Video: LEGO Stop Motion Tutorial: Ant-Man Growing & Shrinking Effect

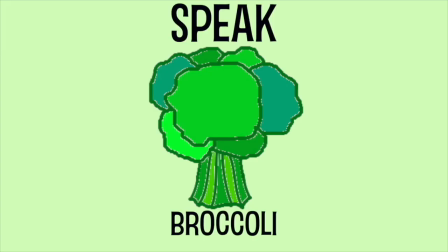Speak Broccoli! Hello and welcome to this Speak Broccoli tutorial.
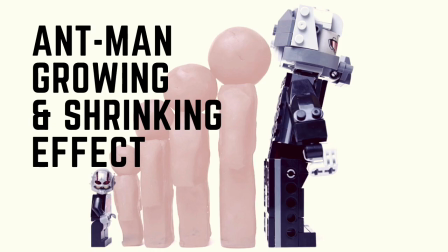Today I'll be showing you one way to achieve the Ant-Man growing and shrinking effect.
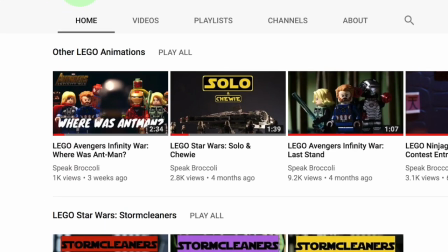I'm basing this tutorial on one of my stop-motion videos, LEGO Avengers Infinity War, Where Was Ant-Man?
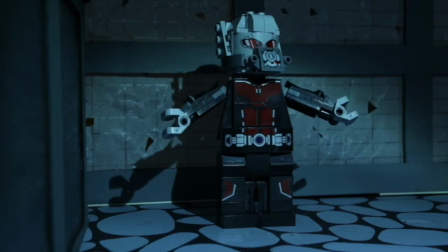And here's a look at the finished effect in action.
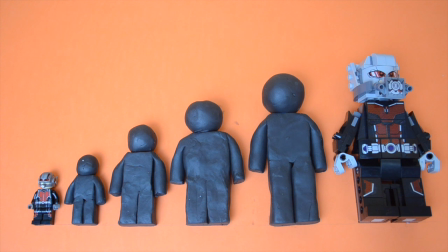The main element of this tutorial will involve using black plasticine. I will use this to create the four different stages of the growing and shrinking process. If you have time, you could add extra details such as red plasticine for the texture of the suit and perhaps some grey for the hands and helmet, but plain black will work just fine.
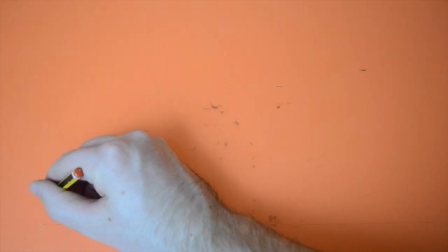So first up is the sculpting. I found it helpful to mark out some points on a piece of paper to act as a reference point for scale and size.
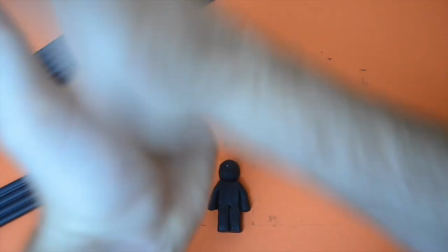This is the first figure I made, the smallest one, and I'm going to recreate this live just to show you the process of how I made it.
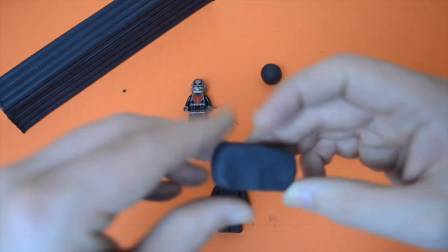I began by rolling out a sphere for the head, then for the body I found it best to make the chest and legs out of the same unit using a ruler to split the gap in the legs.
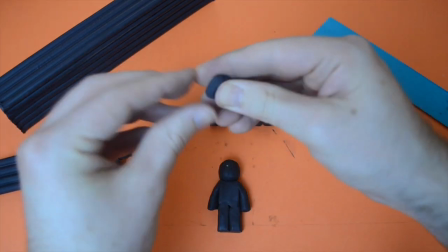Found this easier for keeping the figure balanced. The arms were separate, which I rolled out and cut the same length.
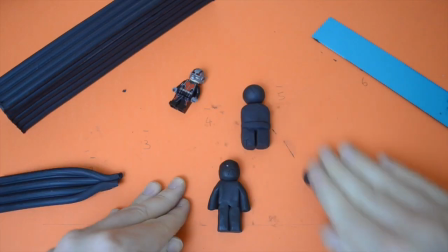A really good tip is to keep your previous figures on the table as you build the next one, just to make sure it's not too big or too small.
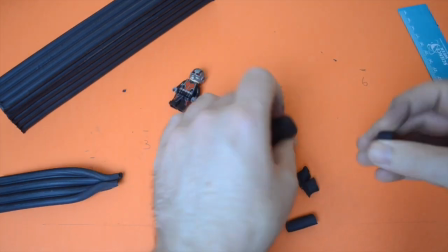You want each one to get gradually bigger.
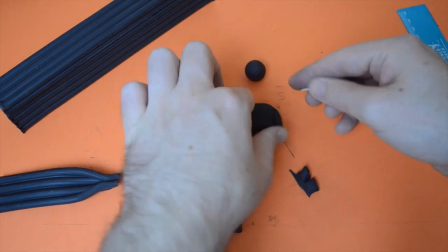So squeeze on the arms, then get a toothpick, cut a bit off, stick it in the top of the body and attach the head.
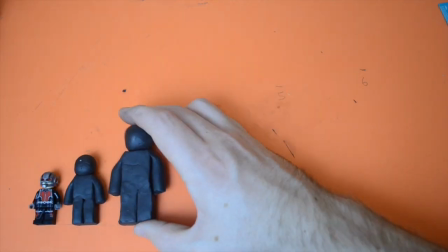Now repeat the process till you have four plasticine figures that look something like this.
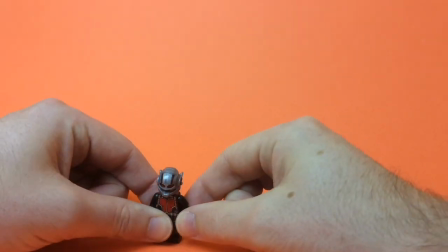Now comes the filming. If you simply replace Ant-Man with the different plasticine models, it can end up looking quite static.
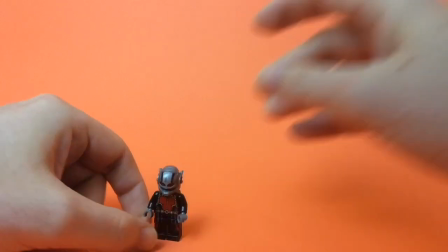To avoid this, I had Ant-Man swing his arms back a little to create a sense of momentum that I found made the growing effect more realistic.
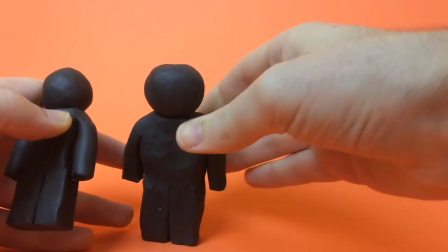Then you simply photograph and replace it with the next biggest figure, repeating this process till you arrive at Giant Man.
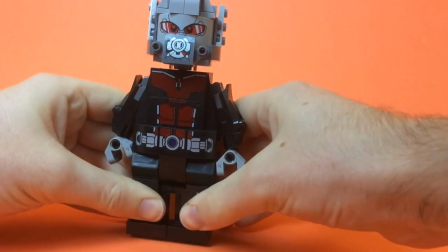I stuck him down with some blue tack because he was hard to balance.
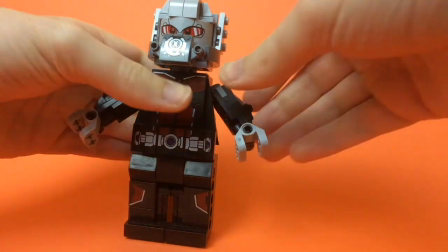Carrying on from Ant-Man's initial arm swing, I had Giant Man complete the process by swinging his arms up and gently back down.
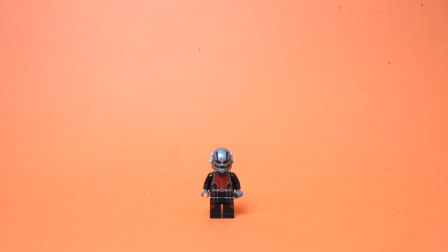And here's a look at the finished piece. Not bad, right?
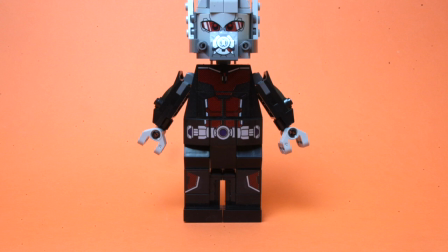There is an extra step, but you'll need a laptop or computer as we're going to be messing with masking and opacity.
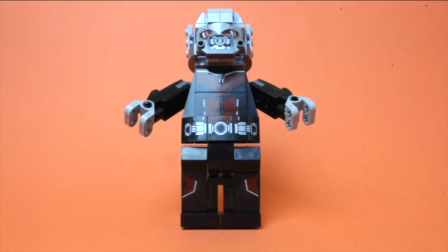I'm going to start by showing you the finished piece. It's a subtle difference, but one that I believe adds that extra dimension to the effect.
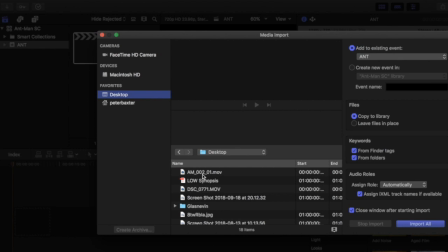I started with Final Cut Pro, importing the footage into the timeline. You can use any editing software so long as it allows you to mask and manipulate opacity.
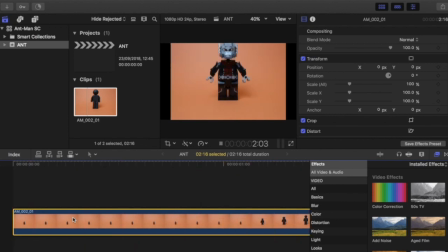So bring in the clip and play it back to make sure it's the one you want. Then I'm going to start separating each of the growing stages. So not the whole video, just the parts where Ant-Man is growing. I shoot double, so I'll be cutting every two frames.
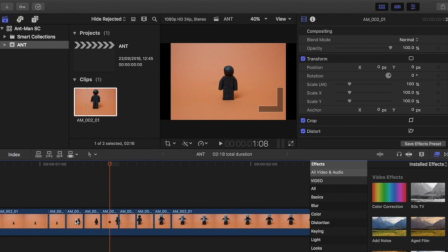Now for the tricky part. There are six stages of growth. One LEGO Ant-Man, four plasticine figures, and one LEGO Giant Man. Copy the second clip, that's the first of the plasticine figures. Paste it, and drag it below clip number one.
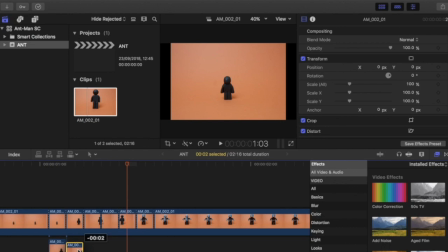Then copy clip number three, paste it, and drag it below clip number two. Then repeat this process till you have five copied clips below.
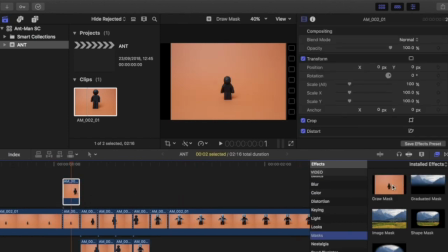Drag your first copied clip on top, go to the Effects browser, choose Masks, and drag the Draw Mask template on top of your clip.
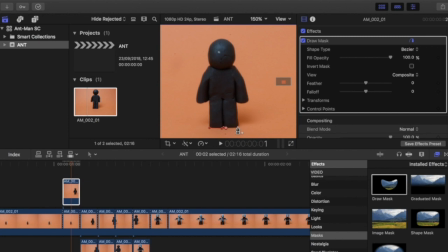Now you're going to trace around your figure as best you can. You can spend longer to get it more accurate if you like. Change the opacity to 60% and you get this really nice see-through layer of the next stage, a ghost projection of where he's going.
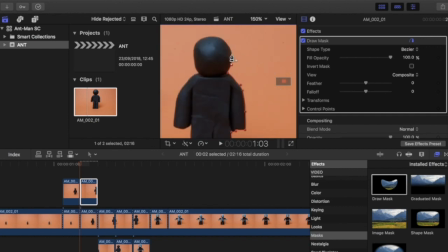Now simply repeat the process for the other clips. It's the Draw Mask option, trace around the figure, and change opacity to 60%.
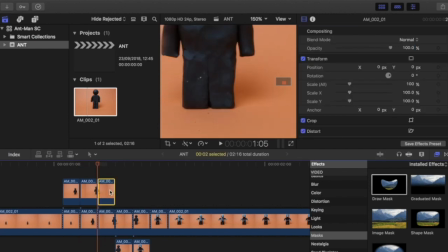Obviously, you can tweak this depending on how transparent you want the effect.
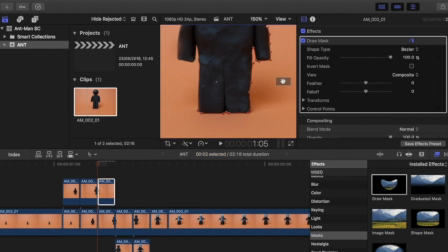It is possible to get away with no masking, just simply change the opacity,
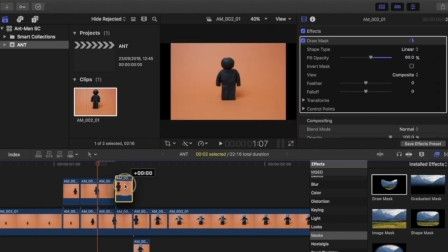but I found that the shadow of each figure affected the backgrounds, and if you're going to include camera movements, then you will need to mask.
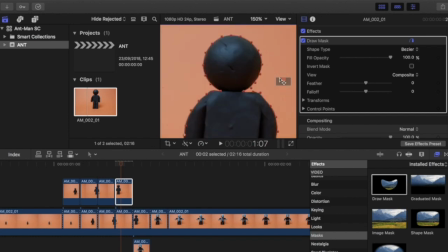I think it's easier to do the masking option first and experiment later.